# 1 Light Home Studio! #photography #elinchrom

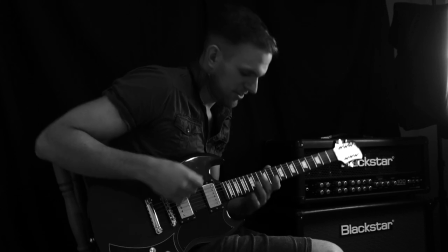[4:15]
So the biggest challenges we had was that we had to shoot this in landscape format
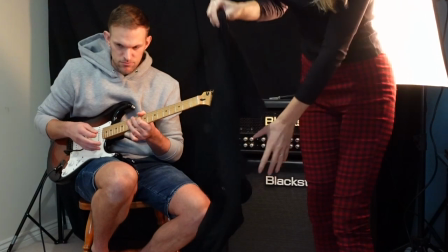[4:23]
and we didn't have enough width ideally we needed some more width I did cover
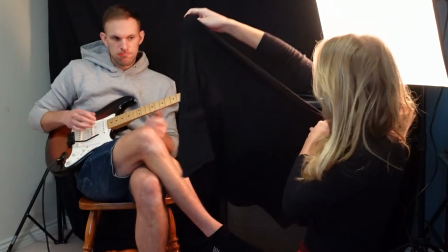[4:30]
up the light as you can probably see I used my top folded my top around the light and covered up some of the
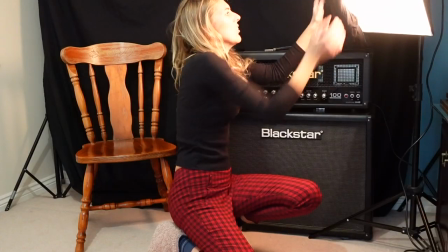[4:36]
light just to give us a little bit more so now it gives us a little bit more width
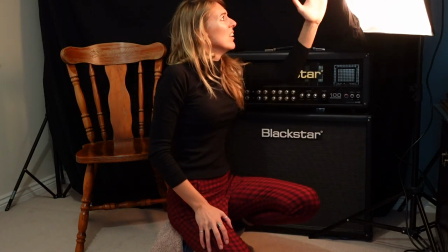[4:42]
we've got another six inches that we can now width
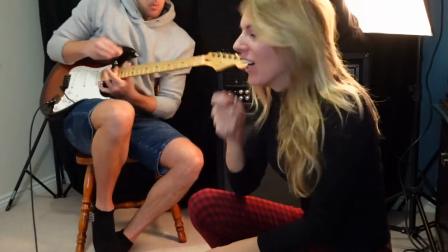[4:51]
really advisable to use a tripod if you're a bit of a headbanger like me
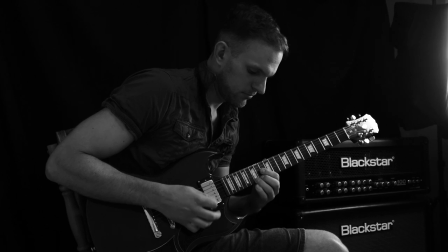[4:58]
you can also get bleed coming in from the lights i turned the light up and i found this and that's that's that often happens in
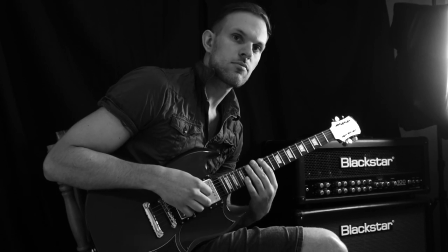[5:06]
small spaces where the light's close to the subject the only thing is we've got more bleed now see i like the light on you but bleed
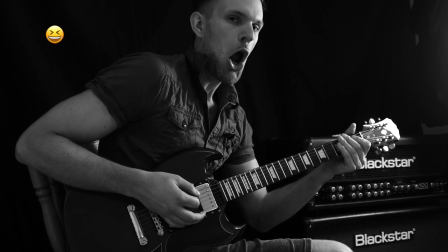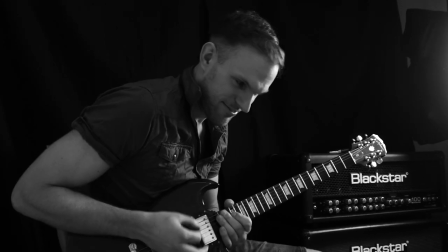[5:20]
but yeah so this this whole thing about the positioning of the camera and the angle and getting enough
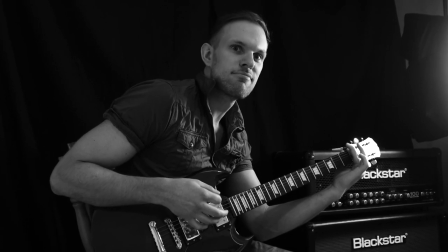[5:27]
width was quite frustrating as you can see i was sort of zooming in to try and
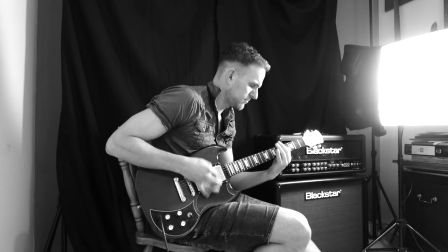[5:36]
lose the light at the side but then I was chopping
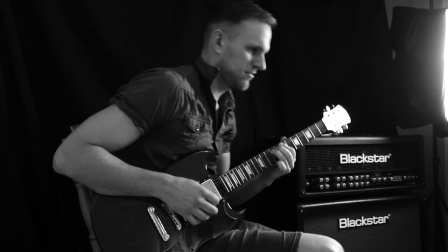[5:42]
Ross's head off so we ended up coming out slightly we actually
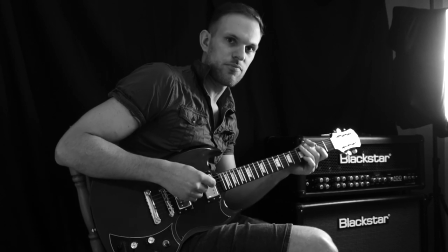[5:48]
took a different viewpoint in the end that you'll see but we came out slightly and then Ross is
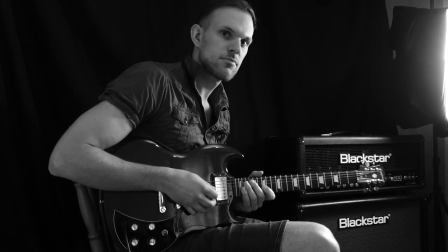[5:54]
quite good at the video editing so the cropping of the videos I
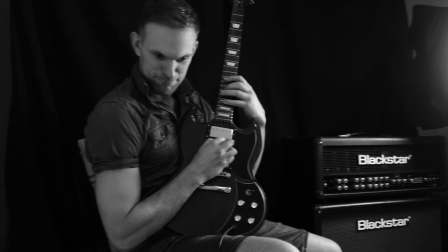[6:01]
just wanted to get it right in camera you know um and i i think
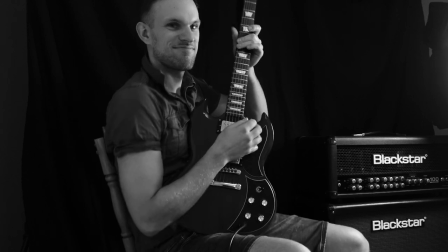[6:06]
if we'd have had a little bit more space to just space
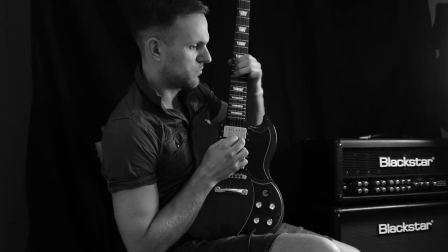[6:12]
ross out away from the um amp but
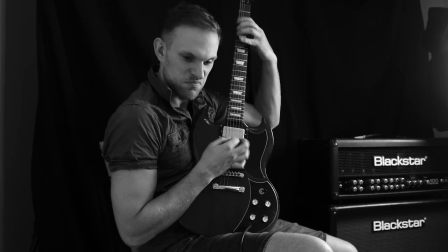[6:18]
still have the right balance to the shot because that's the other thing if you go too far back the
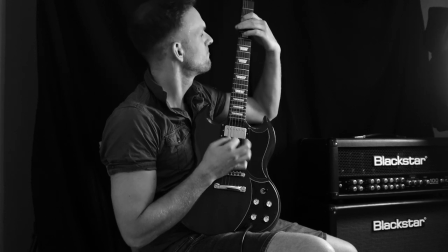[6:24]
shot isn't balanced and it's not nice compositionally
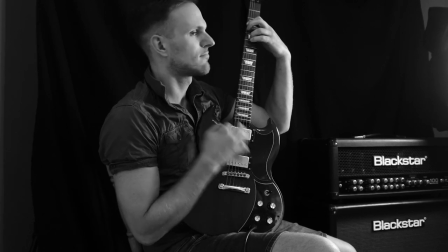[6:28]
he was trying all sorts to to get in to make it a little bit narrower for me so really
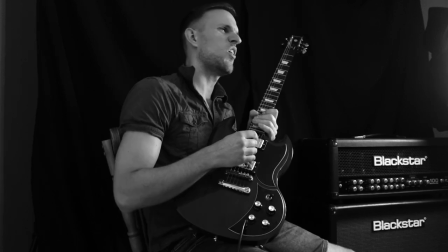[6:36]
playing around with the viewpoint here but not wanting to lose the top of his head and not wanting to lose the bottom of the guitar also
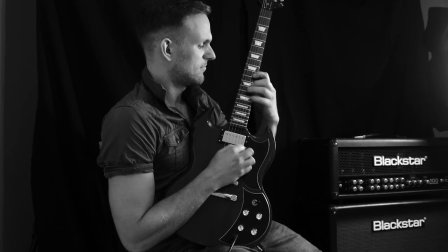[6:43]
the position of ross's knee as a guitarist getting comfortable
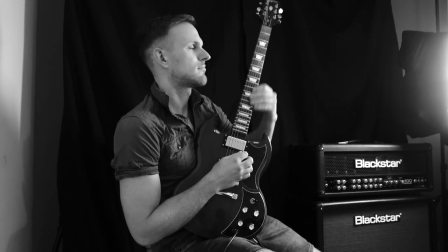[6:49]
you know he naturally puts his right knee up but it was covering up the front of the guitar
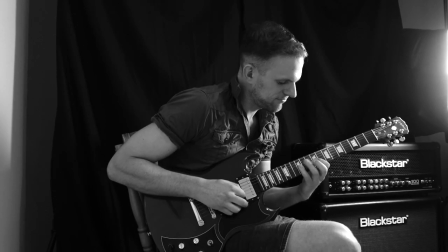[6:55]
so from a photographic point of view it can look a little bit distracting
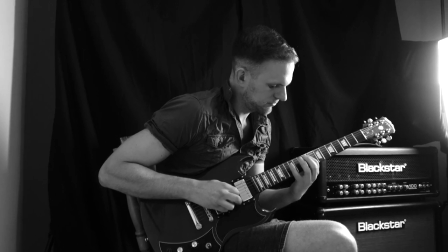[6:59]
if you've if you've got somebody's knee coming really close to the
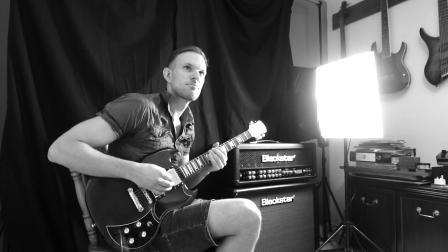[7:04]
lens and it's covering the guitar up so that was another just a little point
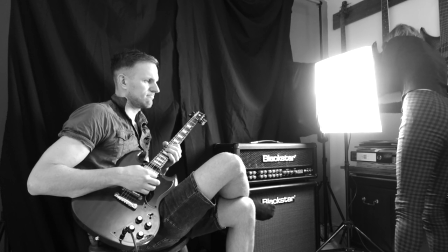[7:09]
of detail to be careful of so
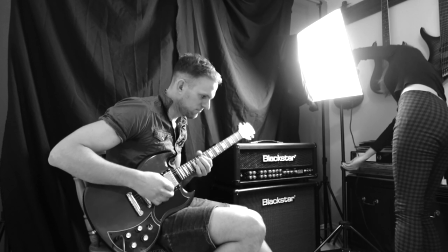[7:13]
in the end I did move the light up just to get it out of shot this
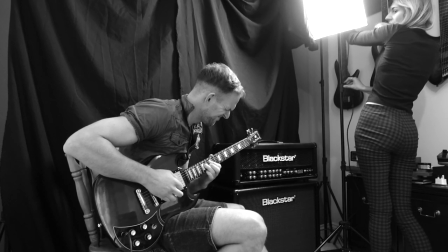[7:19]
is something i wanted to avoid doing ideally because when you move the light up too
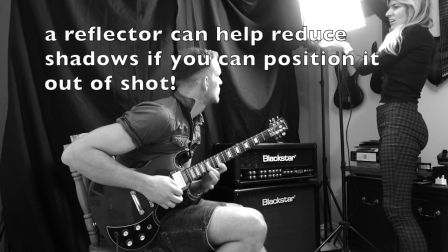[7:24]
high you can get dark shadows under the eyes which isn't very flattering
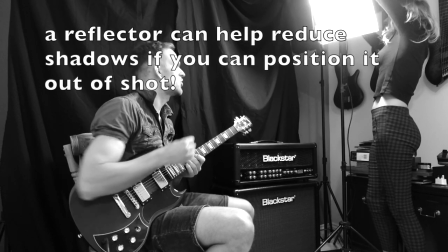[7:30]
but we really just wanted to create ourselves a little bit more space on
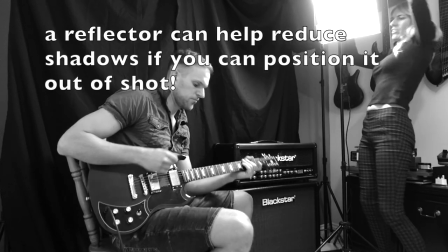[7:37]
the right hand side there and as you can see when we change the viewpoint in a
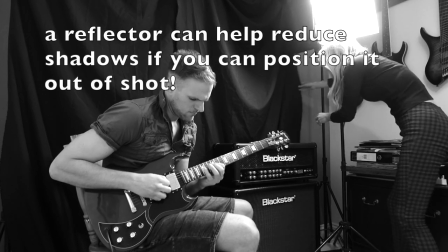[7:42]
moment it that little bit more space does help in terms
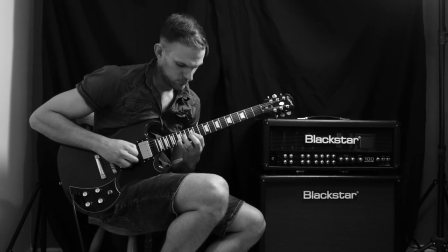[7:47]
of giving you a little bit more space between the subject and the light
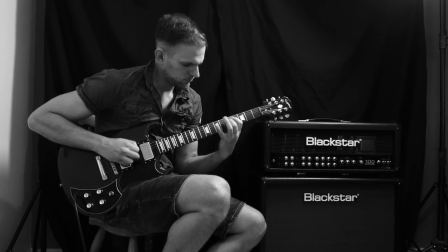[7:51]
so there wasn't the issue here with any bleed coming from the light we
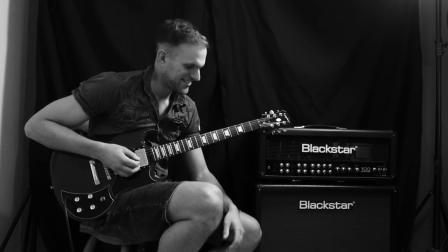[7:57]
had just that little bit more space on the right hand side to play with the composition with the
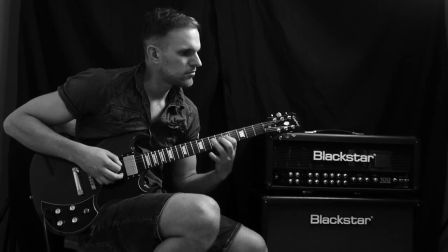[8:02]
amplifiers in uh still still could have done
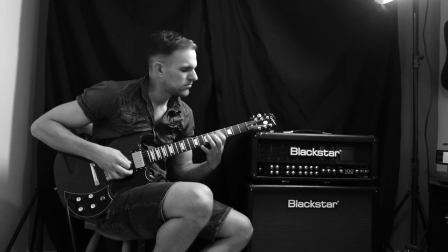[8:06]
with more backdrop on the left so as you can see ross's arm is
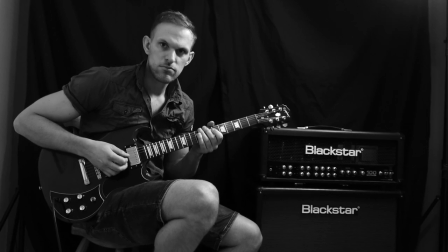[8:12]
kind of his elbow is on the wall there on the left but
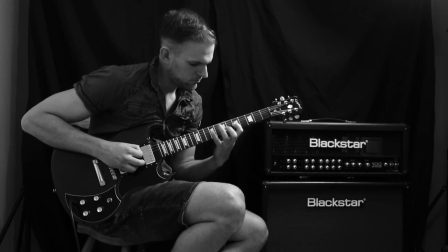[8:17]
it's definitely more comfortable to get everything situated in the shot once we move
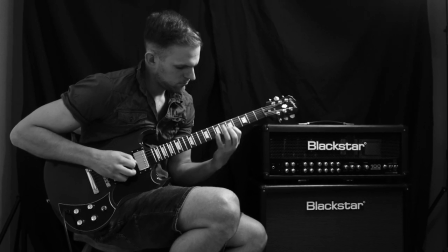[8:22]
the light up so which do you prefer which viewpoint do you prefer here
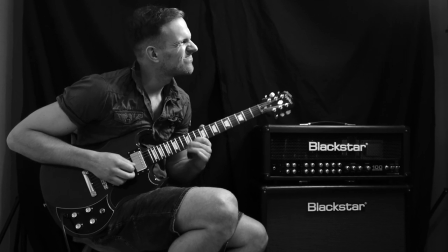[8:28]
do you like it head-on like this with the with
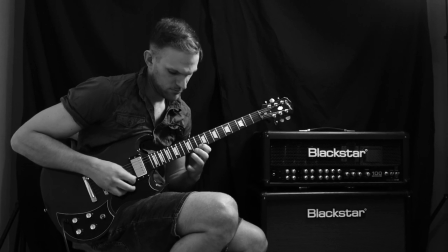[8:32]
the amplifiers more parallel to the lens or did you prefer
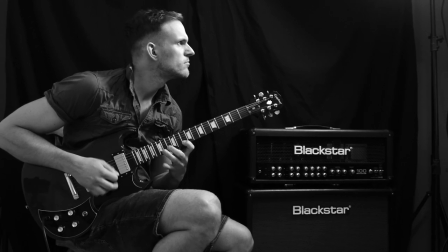[8:37]
the first viewpoint just another
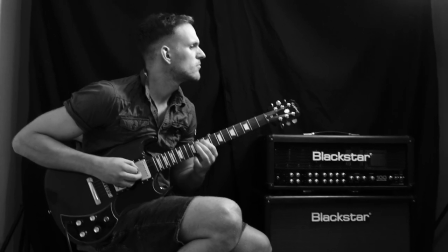[8:42]
thing we were careful about just from past experience photographing ross and posing him
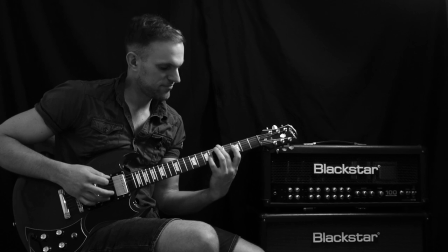[8:48]
is that you lose that uh the truth you know so when he just naturally looked up at the light
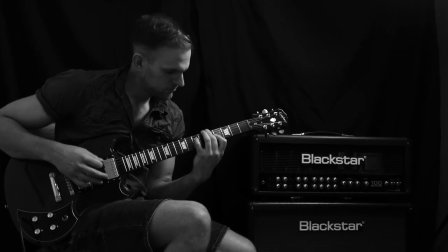[8:57]
it was great like it made for a great shot or you know we were videoing
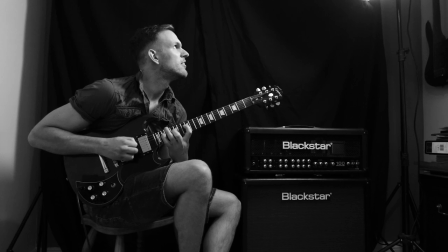[9:04]
so not a great shot but a great capture i suppose but um it looked brilliant when he just
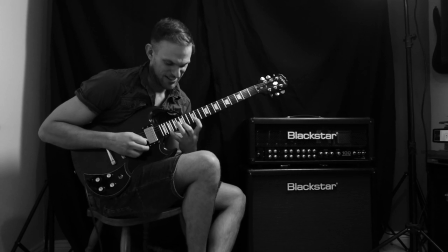[9:11]
naturally looks up at the light and then i said to him oh it's really good when you look at the light do you want to do it more and then when he did it
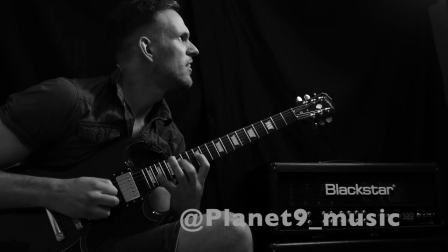[9:19]
when i asked him to for example here
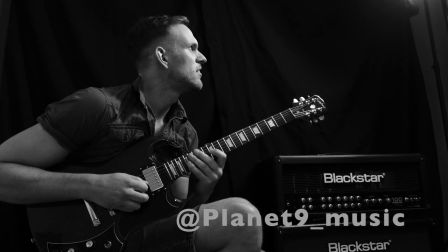[9:24]
there was just no truth to it and you can see that
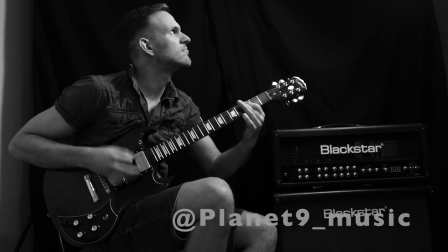[9:29]
can't you you can see the difference of when he just naturally glanced up there and when he
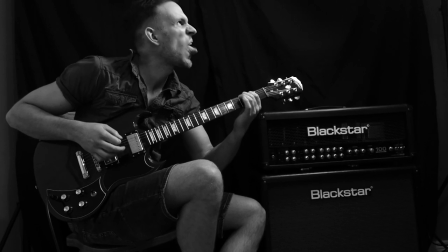[9:35]
was looking up there because I asked him to and so that's I think really
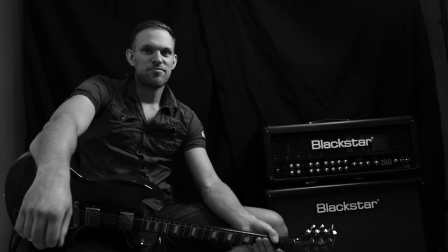[9:41]
something to just be aware of when you're capturing somebody doing something
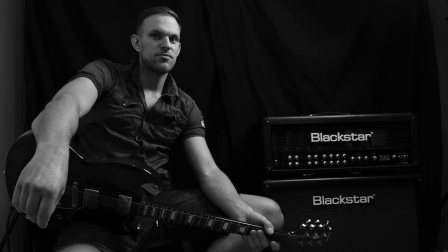[9:47]
that comes perfectly naturally to them is to know when
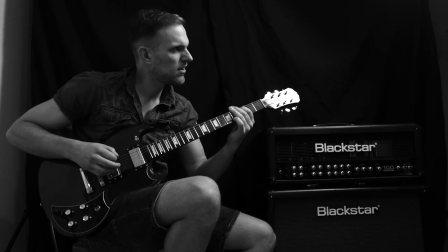[9:53]
to interfere when to like hint to them about their positioning when to adjust what they're wearing you
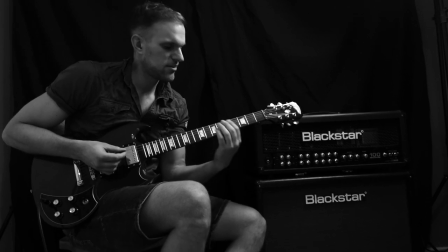[10:01]
know sort of muck around with the with the creation and when to just step back and let them do their thing oh you're the best at funny faces am I allowed to put that on? what's going on you know? oh you're actually recording this? yeah oh ok so please tell us what you think I know what you think of Ross's guitar because let's face it he's awesome What do you think of this little series? Did you enjoy it? Give us some feedback. Actually if it's bad feedback don't bother.